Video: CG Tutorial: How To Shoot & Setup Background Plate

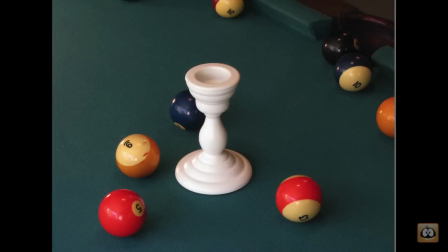[12:13]
So the idea here is just to illustrate that, you know,
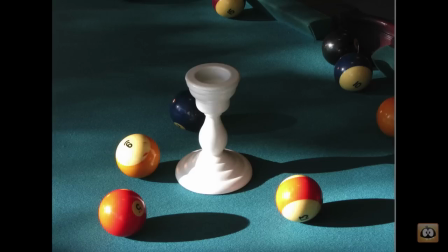[12:17]
controlling the light is good, but sometimes your strong shadows are something that you want. And we do have the exposure problem where our whites are blowing out, but you might be able to kind of find some middle ground there where you get the good shadows
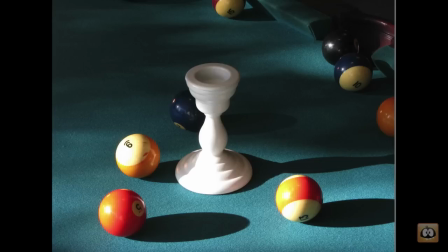[12:34]
and you can control the amount of light to help with the exposure problems.
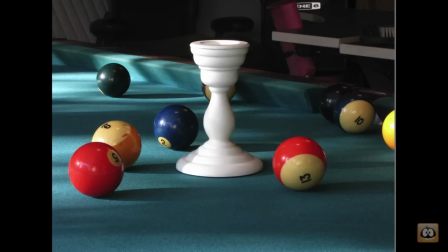[12:39]
Right, so, and then the other thing I did here was on the pool table, I kind of used the, to illustrate the changing angle, how it can make a difference in kind of how things look.
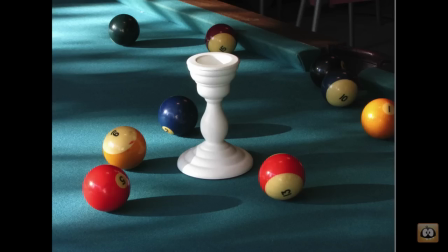[12:55]
So, you know, you've got this lower angle. Maybe you're seeing a little too much busy stuff in the background.
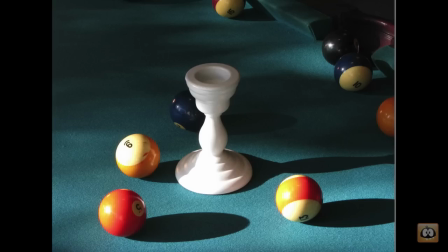[13:01]
And as we go up, it looks interesting. But at a certain point, the images start getting, you know,
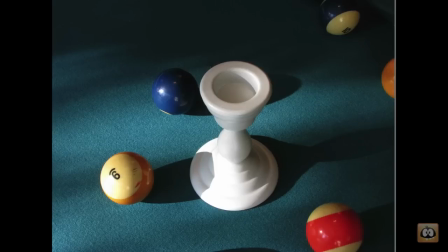[13:11]
kind of normal, regular, boring.
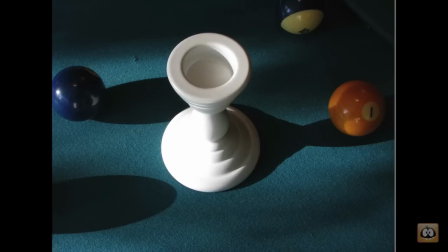[13:15]
and then you get higher still and things start looking interesting again so again, up to you creatively to decide how you want to handle camera angle but the point here is that
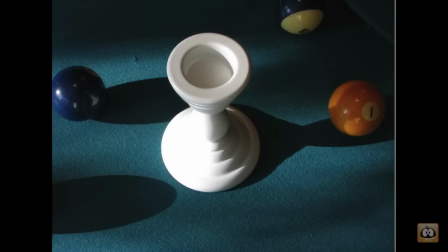[13:31]
a low angle or a high angle may be all that you need to turn something
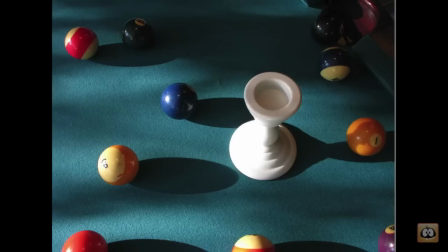[13:35]
that's sort of generic into something
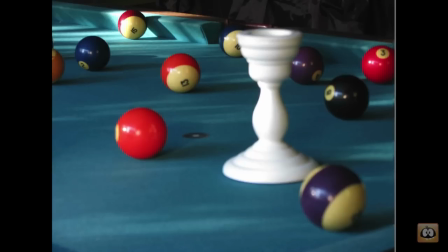[13:40]
a little more interesting Okay, and so the other thing that I illustrated here was focus. You know, I have an image where my candlestick is in focus and the background's a little soft and then where my background is a little sharper and my candlestick's out of focus.
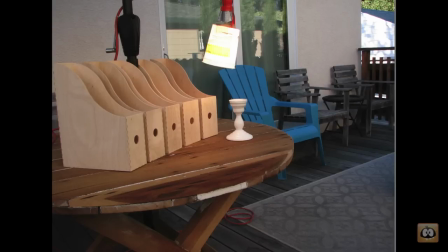[13:58]
So the point there, you know, that's kind of straightforward, but keep things in focus where you want to put your object. and then I went out to my deck and I had bought these
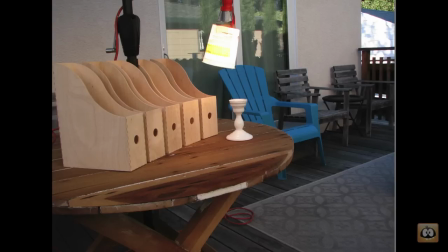[14:13]
these magazine boxes for my son to put his homework in and they were kind of smelly so they were just sitting outside airing out and I'm walking around and I think oh that doesn't look too bad as a little location and I took this wider shot basically to illustrate two things one is I've got this crappy work light in there
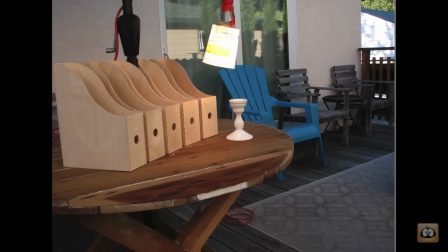[14:33]
which is nothing fancy but I'm using that to kind of bring in my secondary source. And then on the other hand, if I try to use an image where I'm this wide, my object is just not going to be featured among all this other stuff that you see. So again,
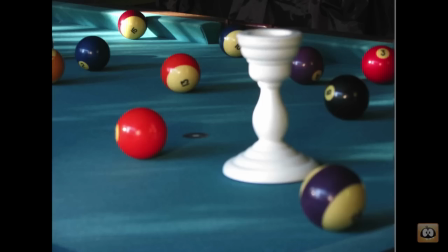[14:51]
this is the idea of making sure that you framed up your subject well so that it's featured in your image.
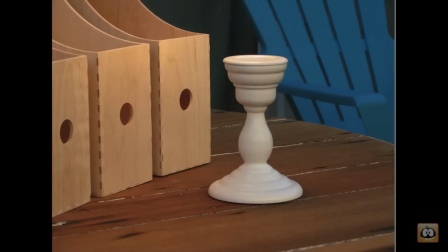[15:00]
Oops, going the wrong way there. So here's an image where I've got my candlestick in there and I've got my junk in there. And it's not bad. I don't mind it. I find that that light coming down feels a little unnatural in this setting.
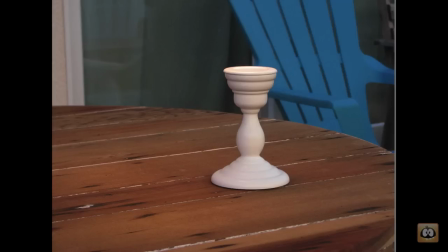[15:17]
So I probably wouldn't have backed off on that a little bit.
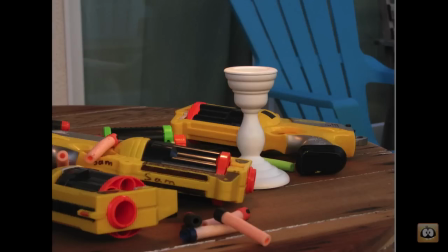[15:21]
But I just tried different things, taking things out of the scene, putting other things in. And one of the interesting things about this one is that the plastic gun is blocking part of the object.
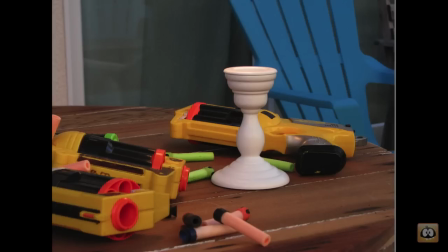[15:34]
And so when I compare this one to one where I've kind of moved it out of the way, I think that you would agree that it feels more natural when our object is sort of nestled in there rather than sort of things cleared out to make a perfect spot for it.
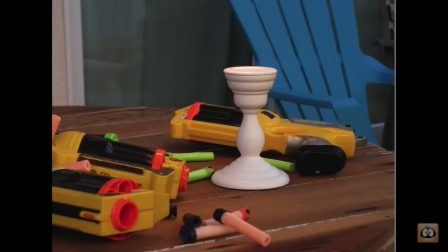[15:52]
So, you know, sometimes you want that feeling of, you know, everything arranged. to sew, and other times you want it to feel a little bit more natural. So again, it's up to you, but having an object block part of your model is not necessarily a bad thing, right?
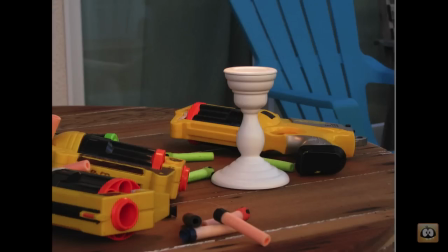[16:09]
And so then I turn the light off, and you can kind of just compare and see the difference. And with the light on, the image is a lot richer. With the light off, it feels pretty flat to me, actually.
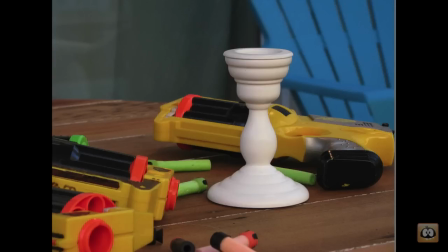[16:23]
So, you know, there's probably some way to manage that. But, you know, between those two, I prefer the extra light on.
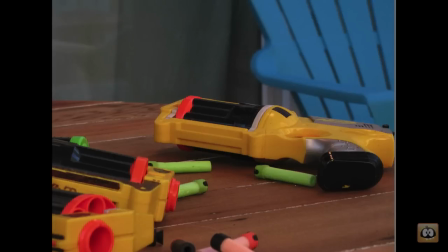[16:31]
And then, you know, just, you know, an image and a clean plate. And you can see my tripod is not very good. The image is shifting.
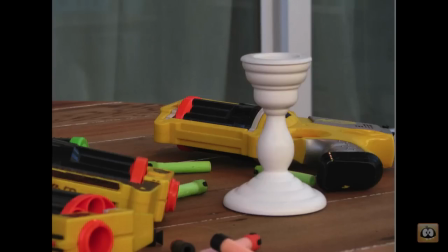[16:44]
So in order for this to really work, you'd have to go and line them up in the composite, it, which is an extra step that you might also have to do.
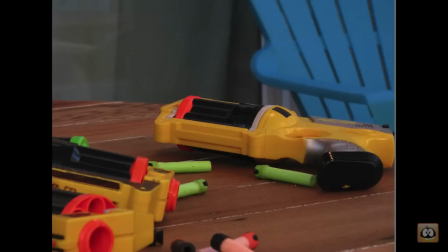[16:53]
And I've tried changing the background a little bit.
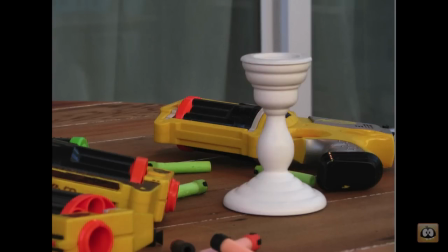[16:57]
And you can see that sometimes the background really does wreck the foreground.
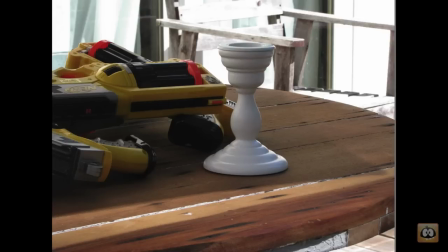[17:03]
But you guys are no doubt aware of that. And then here's another obvious thing. We're outside, and so as the sun moves, the nature of the image can change completely. right I mean this is basically the same location as as
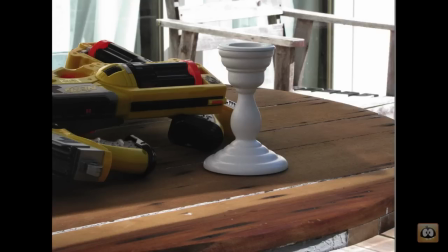[17:20]
some of the earlier shots but it feels completely different because the sun is now in a different place so if you're shooting and there's natural light coming in you you want to kind of time it for the time of day where it's going to be the most
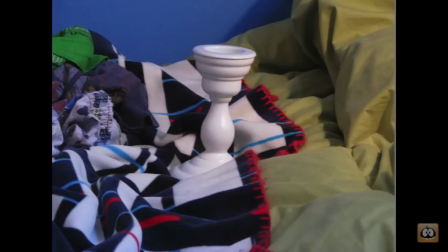[17:33]
creatively satisfying to what you're after I
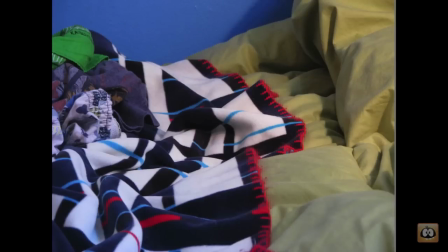[17:38]
shot a couple of pictures of this thing on my kid's bed just to show that ground plane can be an issue, right? So here are these soft,
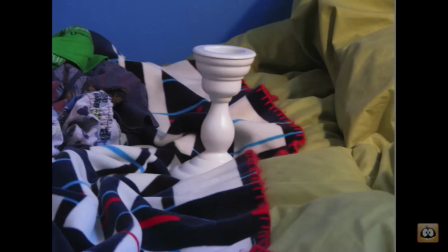[17:48]
wrinkly blankets are not going to be a good ground plane because when I put my candlestick in there, it moves everything. So that's a problem.
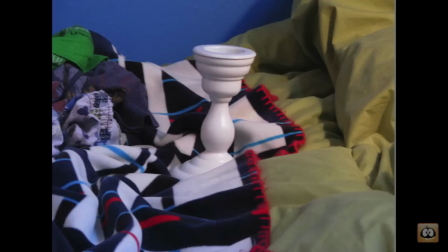[18:02]
And then if I really wanted to get all the bounce and stuff to work correctly, I should really model all that stuff, and that's kind of beyond the scope of what we're really trying to do here.
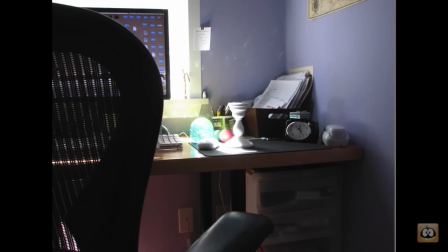[18:15]
So be careful that ground plane is the lesson there. And then I have this last set where basically, you know, the computer desk thing. And here's a typically busy and bad shot to start with.
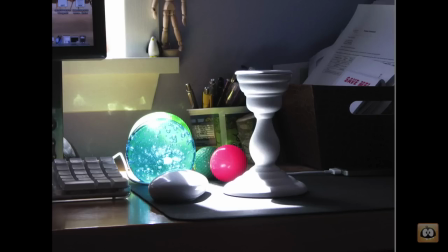[18:31]
Lots of junk that we don't really want to focus on. And so I'm zooming in, and I'm finding that sunlight is way too strong.
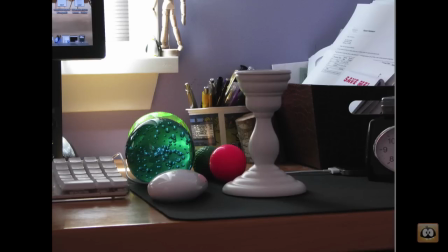[18:40]
So I throw in a card to kind of block the direct light.
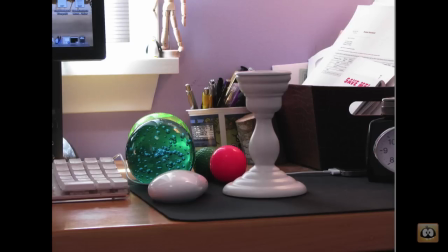[18:48]
And I've got other lights on, and I'm experimenting with adding that sort of extra.
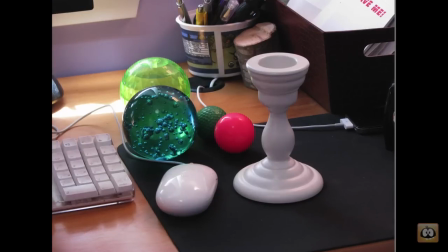[18:57]
I've got my work light now in there on the right, and I'm trying to find a good place for that. And I'm trying different angles. right so the point here is
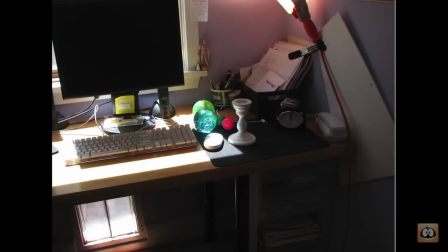[19:06]
just that you know in one location with just a couple of different you know you maybe there's a bounce card maybe you've got a little lamp maybe you've got something to block the sunlight you know that gives you a lot of control over the light and between
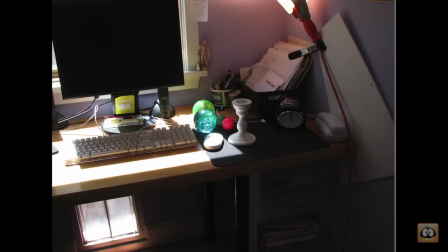[19:24]
controlling the light and controlling the framing and then you can move stuff around right you've got really a lot to work with there to create a plate that will work.
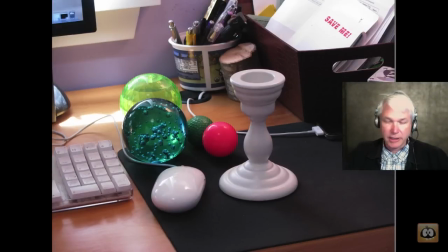[19:39]
So in conclusion, and I will say I don't really like any of those last ones, so I wouldn't use any of those, but they illustrate the point. And in conclusion, I'll just run through it real quickly.
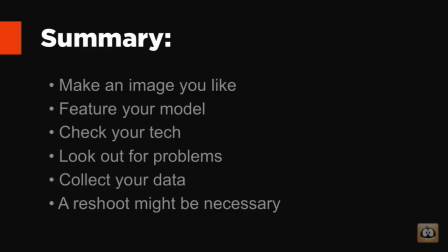[19:55]
You know, first thing you want to do is make a picture that you're happy with, that you like, something that when you, you know, you have a model that you want to make, and then you also need a location to put it in. So make sure that your camera angle features your model.
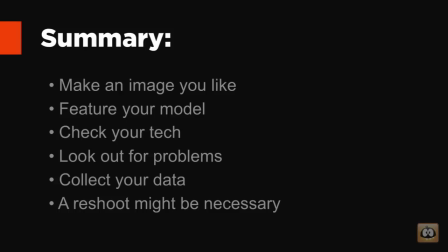[20:12]
Check your exposure and your focus and your other technical issues. Look out for problems like a weird ground plane or reflections or shadows.